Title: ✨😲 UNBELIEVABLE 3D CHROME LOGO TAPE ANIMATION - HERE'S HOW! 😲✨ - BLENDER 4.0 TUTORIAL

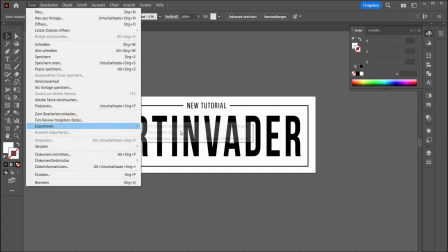Then you can also export it here as a PNG file.
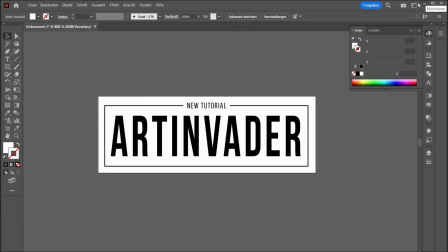That's it. And now we came back to Blender. These are my stripes.
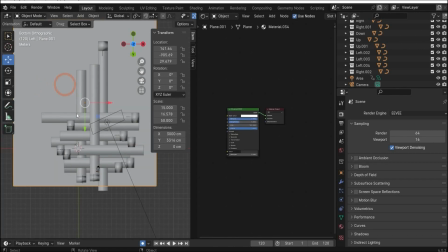Everything rolled out. It looks like this. I also added a plane as a ground.
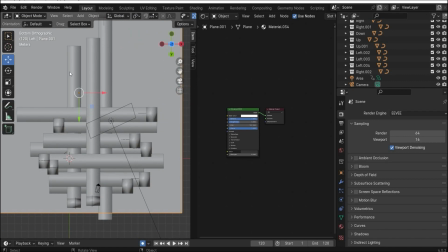And this is the best way to see where you want to use white and the black image of your design.
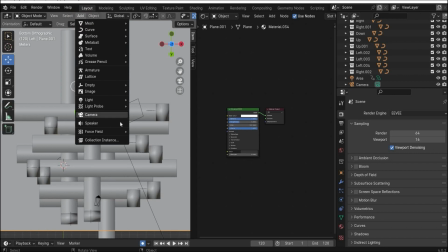In the next step, go to Add and Add Camera and search a perspective of your choice.
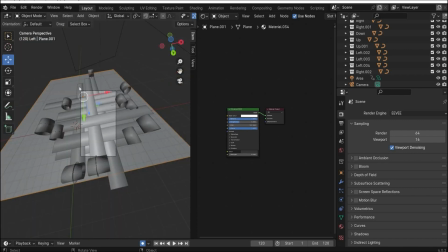Hit then the camera icon. I also did it already.
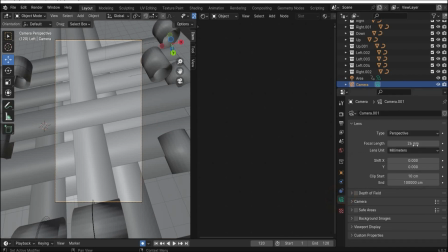And here's also really important, go under the camera tag, because this is the original view. And here you can change it to 26, that you have a better overview of the scene.
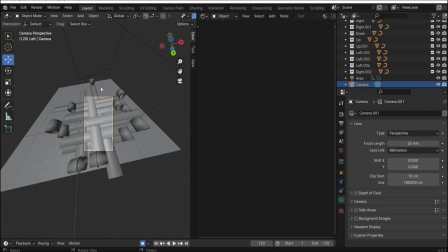And you get unique render scenes and render regions.
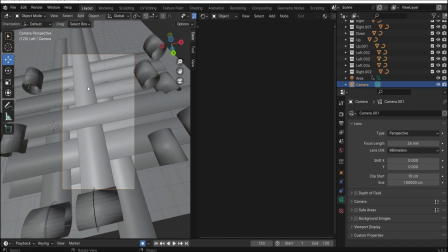And it don't look so basic. Alright, when you are ready, go here under this tag.
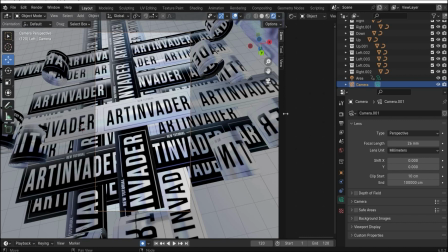And I already created the material. I will explain you step by step what I did.
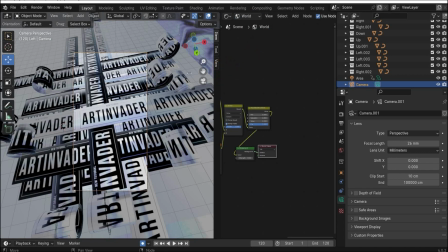First, we go in the world mode to set our lighting.
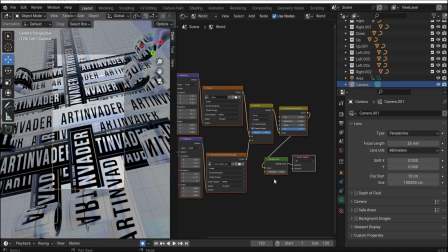This is nothing special here. When you open it, you have the background and the world output. Then I searched for environment texture. Here I added the HDRI map, something like this.
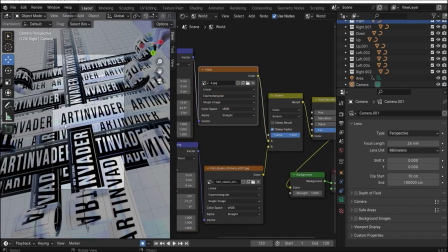And here on the top, I inserted a colorful image that you get the bluish reflections on the tape.
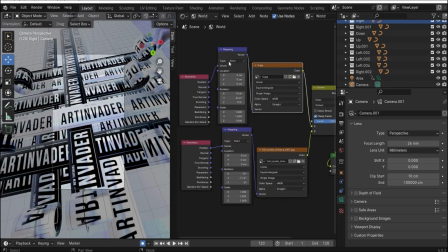Then I searched for mapping and geometry texture to transform and rotate the both HDI IMAPs and the colorful image to get a good result. Then I searched for the mix tag,
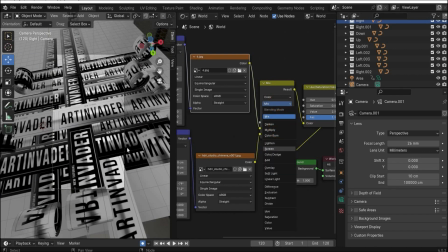but here I changed to screen to get this more brighten result.
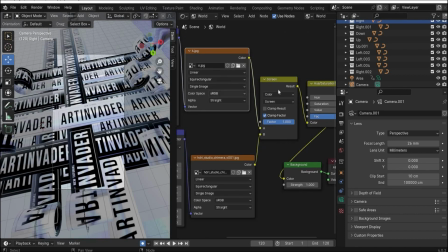And here you can connect the both environment textures together, put the factor to a value that you like. I want it brighter. And then I searched for hue saturation value to increase the colors or change it a little bit.
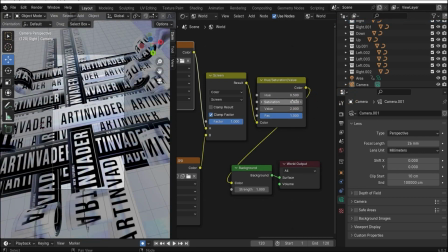I wanted that the saturation is not too strong, so I make it a little bit lower. And here I took the value to 2. And that's it for the environment texture.
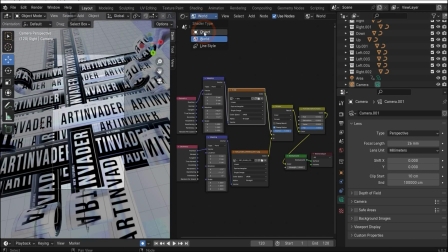And now we came to the tape. We can take this for example.
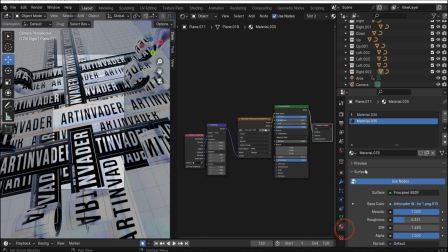And as we already saw, here under the material tag, we have the both materials. And this is nothing special here. I made metallic to 1 and roughness to 0.2. And that's it. Then I searched for image texture. This is my Artinvader black design.
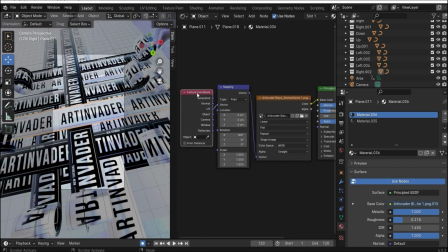And then I searched for mapping and texture coordinates and connected it with UV that it fits perfectly on our plane. And here under rotation, this direction that you want. For example, here,
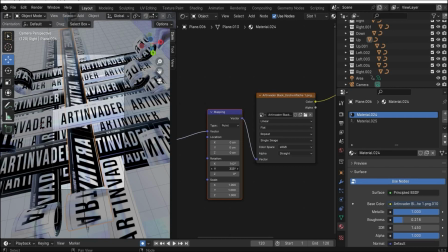you can see you can change the directions of the tape if it not fits at the first time.
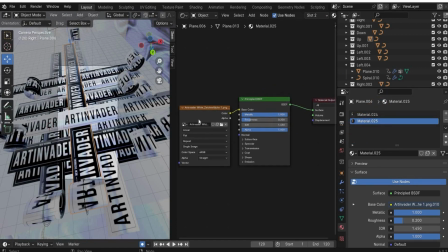And then you can select the second material. This is the same principle BSDF, and here you insert the white design of the Artinvader or what you created for the tape.
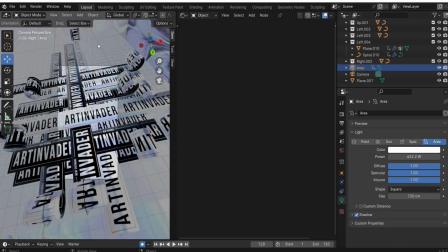And yeah, you can also put the area light to get some reflections on the tape because it's really glossy.
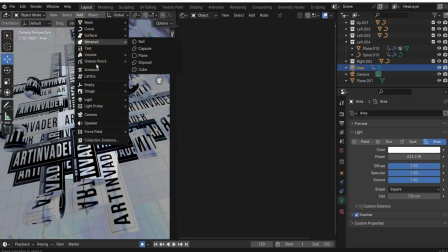You can find the area light here, light,
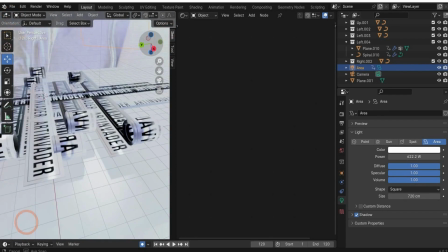area light, and this is my scene, and this area light is here.
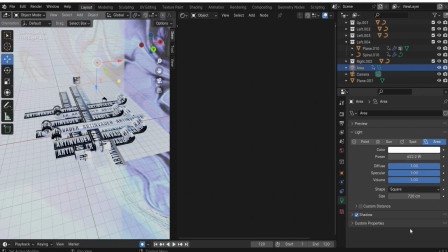And if you want the values, I put it really strong to 600. And yeah, this one light is enough.
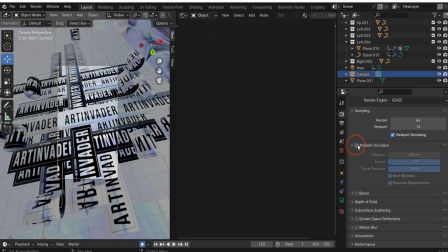And in the end, choose the camera, set the checkmark to ambient inclusion to get some shadows.